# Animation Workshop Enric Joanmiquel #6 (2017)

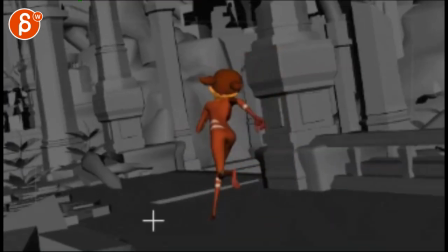All right, let's take a look at this here. Thanks for all the notes.
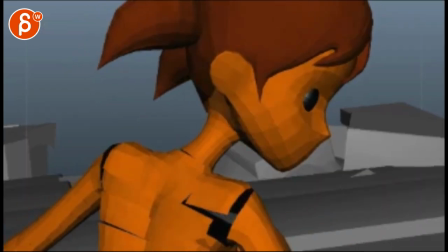I think it's very cool. I think the only thing that stuck out was this shot being a bit low in energy.
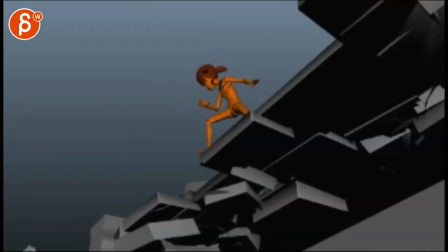I think the hookup is cool,
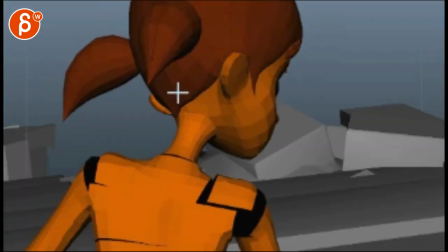but it's almost like she could turn a tad faster and get there a bit,
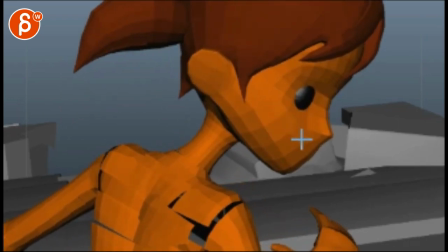obviously, sooner. and then you could have that little ease in and then she would take one more sharper turn in the Y and a bit up so it's kind of like a turn back and then realizing oh that thing is right behind me and then it cuts to BOOM!
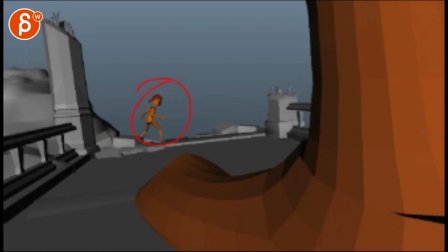And then maybe on that just a slight reaction on her she's a bit but I don't know it depends on your storytelling maybe you don't want to save this for later but I think it could be something neat. Just have a little bit of a reaction there, but I like how all that stuff is pointing towards her.
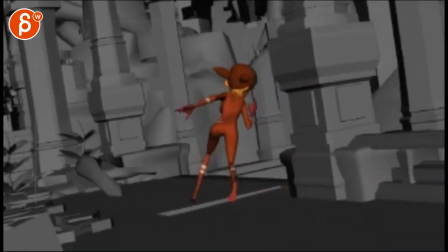That's pretty neat. This is really cool. I mean, I like all of this. It looks great. I think the hookup is great.
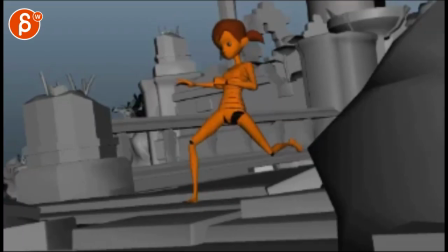I like your camera move. I would just go... I feel like you want to be overall frame a bit higher.
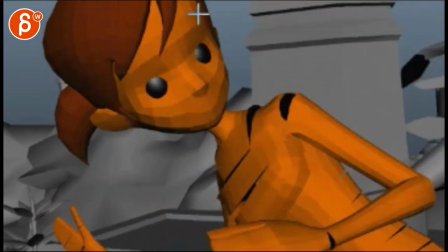There's something about this almost feeling, at times, a bit too close to the top frame.
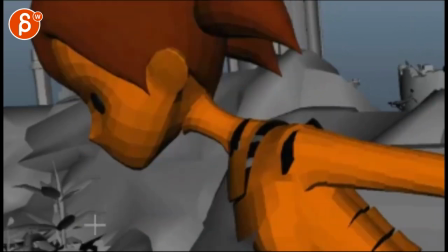Let me get to this here. I don't know. It's a little thing,
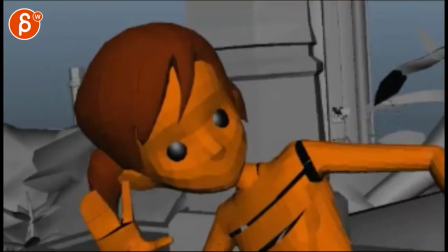it's totally subjective, but it is coming pretty low here.
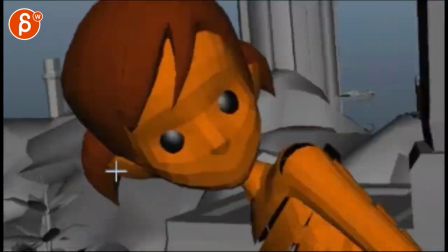Maybe it's not that bad, that's just my initial reaction, watch this first, maybe a bit lower
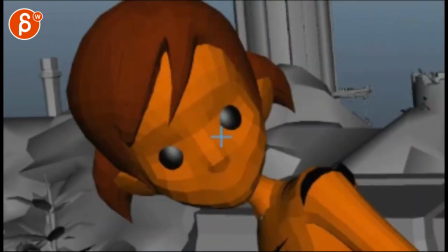and a bit less of a drop here, I felt like that going down, especially when you look at the spacing,
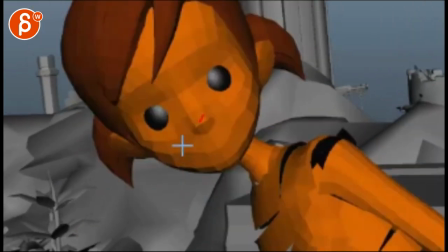BOOM, suddenly she shoots up. so that just felt suddenly really really harsh and
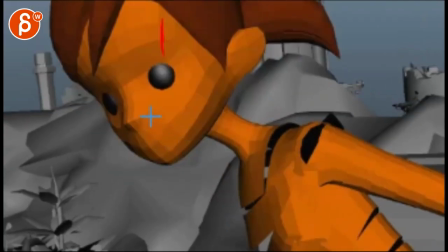then the turn was a bit fast i would probably not go further than this and then
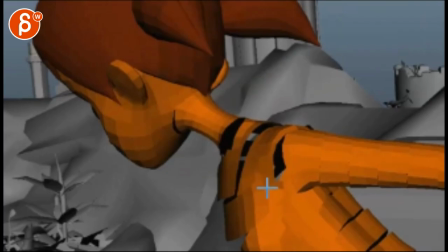on this shot watch out the hookup is weird she's leaning forward and we're leaning back
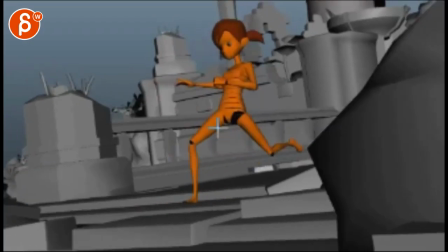um arm is back arm is forward so
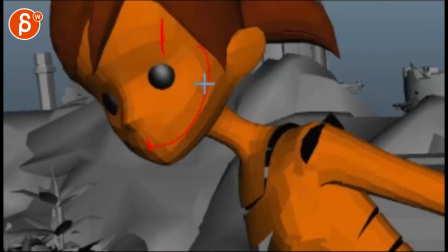just the hookup is a bit weird so i would just not go as far which has a really really fast move right before the cut
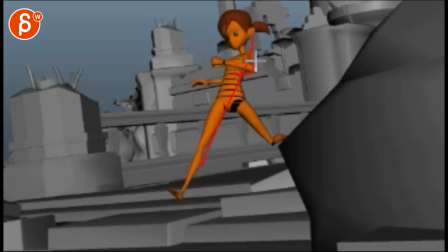So I would just go maybe not put it in this. Start this shot with the head a bit more towards us.
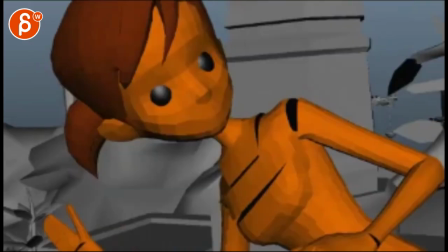And if there's anything you can do to make that hookup a bit more seamless. It's all really really fast.
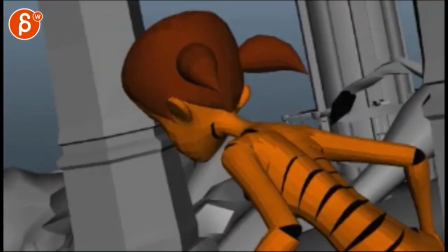So it's not like you massively notice it when you watch it for the first time.
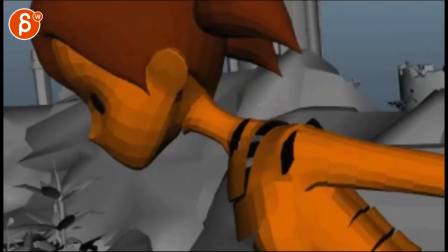But still maybe just something where you can just kind of cheat something when the arm straight goes back
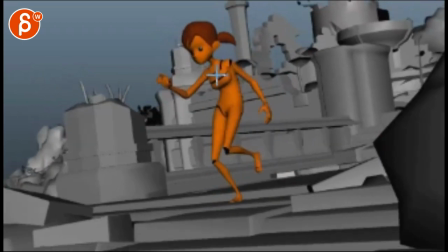you know maybe we are in a this type of pose
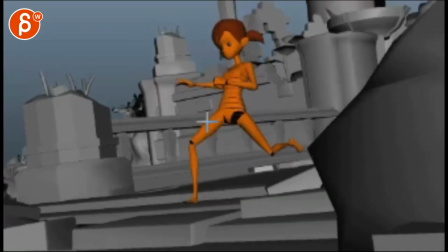arm wise you know it almost feels like she you can cut
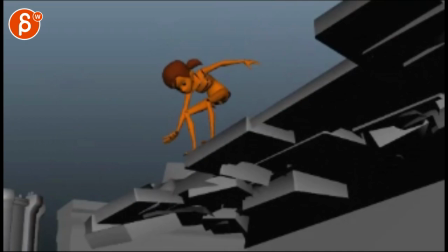into this later get into this like that the head is a bit
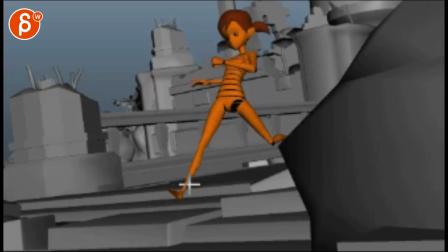more towards us maybe double cuts or you know
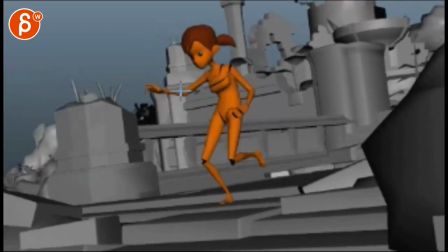maybe just something here imagine cuts here head a bit towards us boom
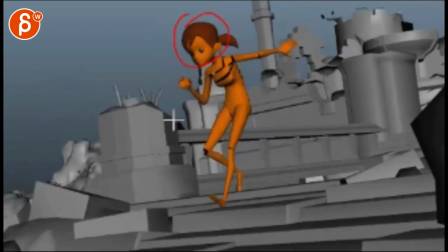and then by now she would have her head here does not but that shot is cool
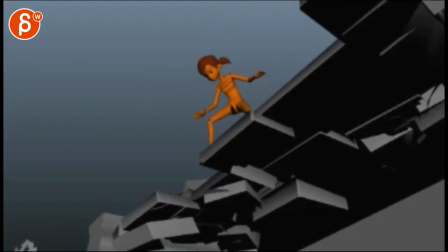I love arm stuff is cool it's just a little bit moment here when you start hitting a very twin W pose offset that a bit more yeah
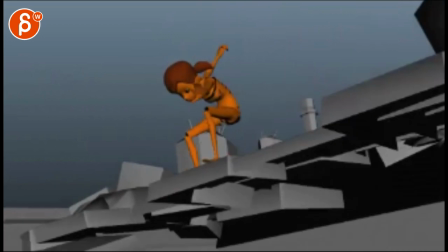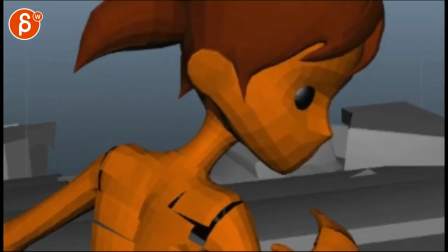it's cool I feel stuff in the legs steps yeah I just only felt like that could have a
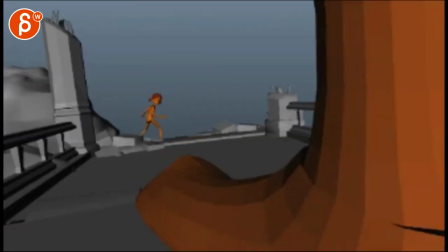little bit of more complexity towards the end but but but don't turn and maybe on, like I said, on that. On that. Tightening of the shoulders, arm goes up a bit more. Just like a slight change. But it's kind of up to you. Now maybe you want it to stay like that.
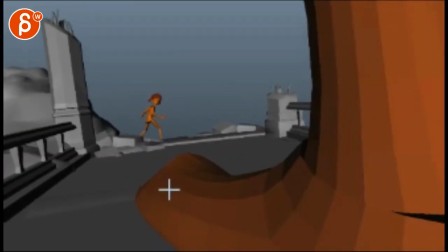It's mostly about the foot and she knows what's coming and that's just kind of like, alright, I'm ready type of thing.
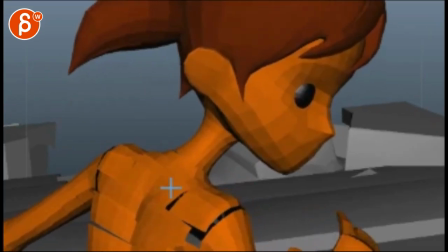But yeah. That's about it.